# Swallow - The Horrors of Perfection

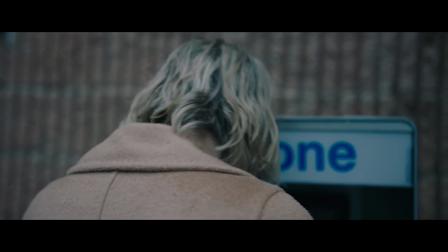505s
Now because film is a subjective medium, others may see it differently.
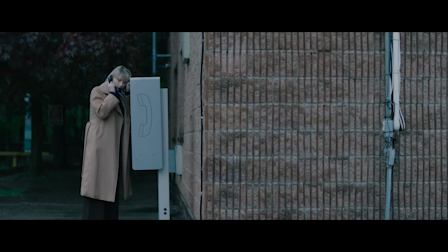508s
Some will identify her compulsions as what was traumatizing her life, and considering Pike as a clinically diagnosable disorder, you wouldn't be faulted for initially seeing it in that way.
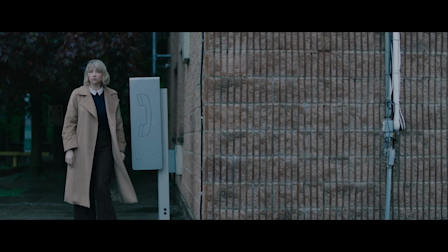517s
However, disorders such as this one are much more complex than that, and are generally a result of external reasons and trauma.
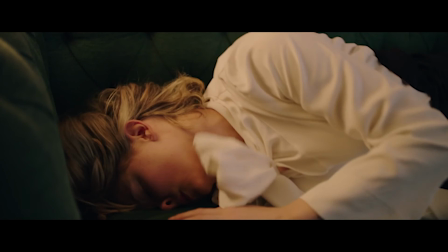523s
While her pica disorder did cause her harm, it was a manifestation of unresolved trauma from her childhood and emotional abuse and neglect she was experiencing in her home life.
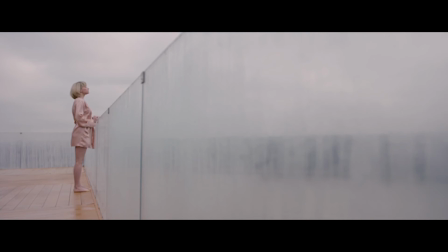532s
And in the end, it was her disorder that actually led her to confront and overcome those problems. What also makes Swallow so great art's fascinating technical and cinematic details?
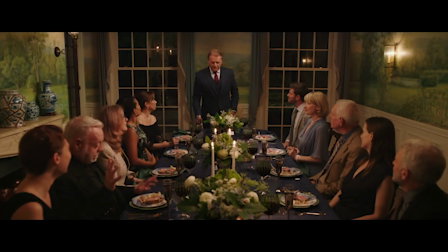540s
Most of the This cinematography in the first half of the movie was done with a fixed camera, producing medium shots with frames that are straight and perpendicular and have little to no movement at all.
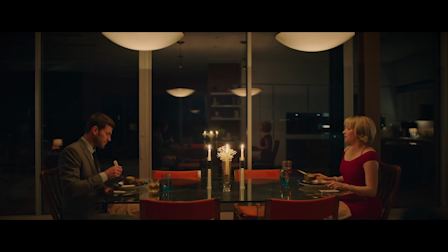548s
This pairs well with the calm and high-class persona that Richie and his family give off, with a large upper-class home, job, and lifestyle.
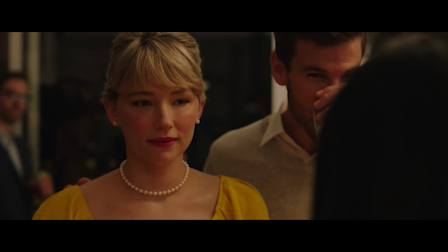555s
It could also be interpreted as a facade for Hunter's mental state. She puts up a front to please others and hide her true feelings.
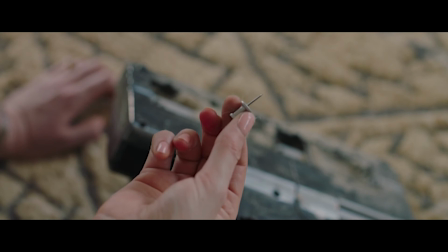561s
This is in stark contrast to sequences where Hunter is alone and we focus on her relationship with the objects. the depth of field becomes shallow,
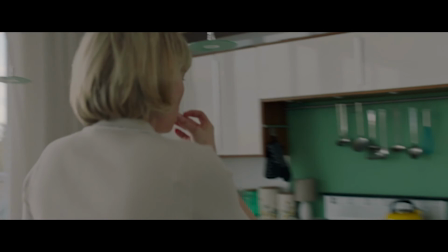568s
almost as if she is entering her own hypnotic world, and the camera movement turns more dynamic and chaotic, representing her headspace when giving in to her compulsions.
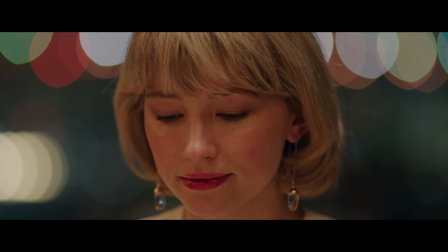577s
Carlo Marabello Davis and his cinematographer Caitlin Arizmendi even shot with specific lenses in these scenes as they were good at capturing the texture of the objects,
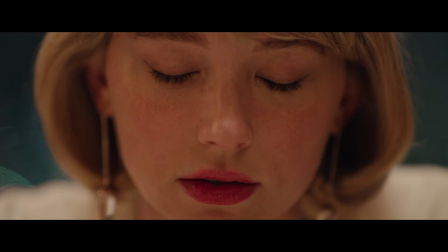584s
and those diagnosed with pica have often described craving an object because of its texture.
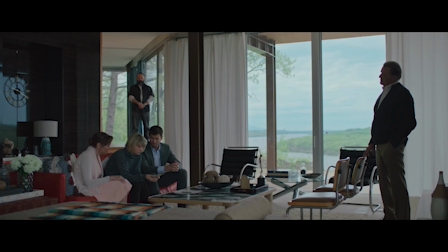589s
Also, in scenes where Hunter is present among other people, especially men, she is rarely the primary focus of the frame. A masculine figure is often brooding over the shot, or Hunter is lost in the sequence altogether. And this connects back with the patriarchal themes the film explores. It's also worth noting that the crew is made up of mostly women. This is a progressive decision, especially coming from someone who identifies as a man. Marabello Davis mentioned how he didn't want his masculine perspective to distort the story. He was concerned with potentially depicting Hunter as more of a sexual object, rather than a true human being, even if that depiction was subliminal and unintentional. And I see that decision as incredibly courageous and intelligent, and it only improves the quality of the film.
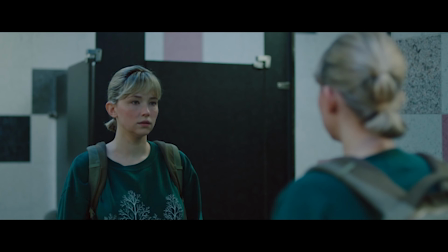626s
The last shot of the movie we see Hunter in the bathroom after she has experienced what I can only imagine was an incredibly difficult and harrowing, but very freeing decision.
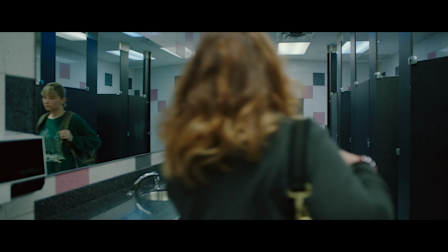635s
At first she looks nervous and lost, but then begins to smile and leaves the bathroom. And from there the shot continues into the credits as we watch other women do the same.
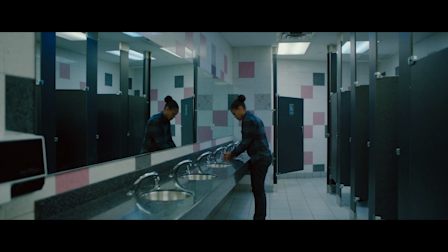643s
This may be my favorite sequence of the film. While we see a conclusion to Hunter's narrative, it's almost like the film doesn't conclude at all.
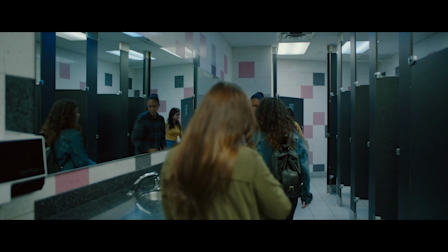649s
It works as a way to transition this project from a story to something that is much more reflective of real life.
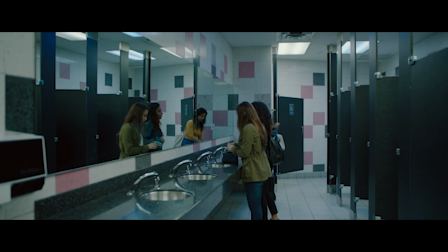655s
Women across the country and the world continue to endure varying degrees of discrimination, both explicit and subliminal.
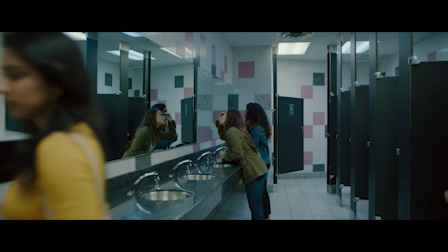661s
They are expected to look and dress in certain ways, act in certain manners, and work and do more to attain the same recognition.
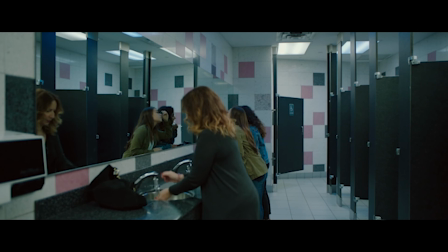667s
Women are expected to be perfect. And it's the horrors of these perfections that Swallow depicts so well.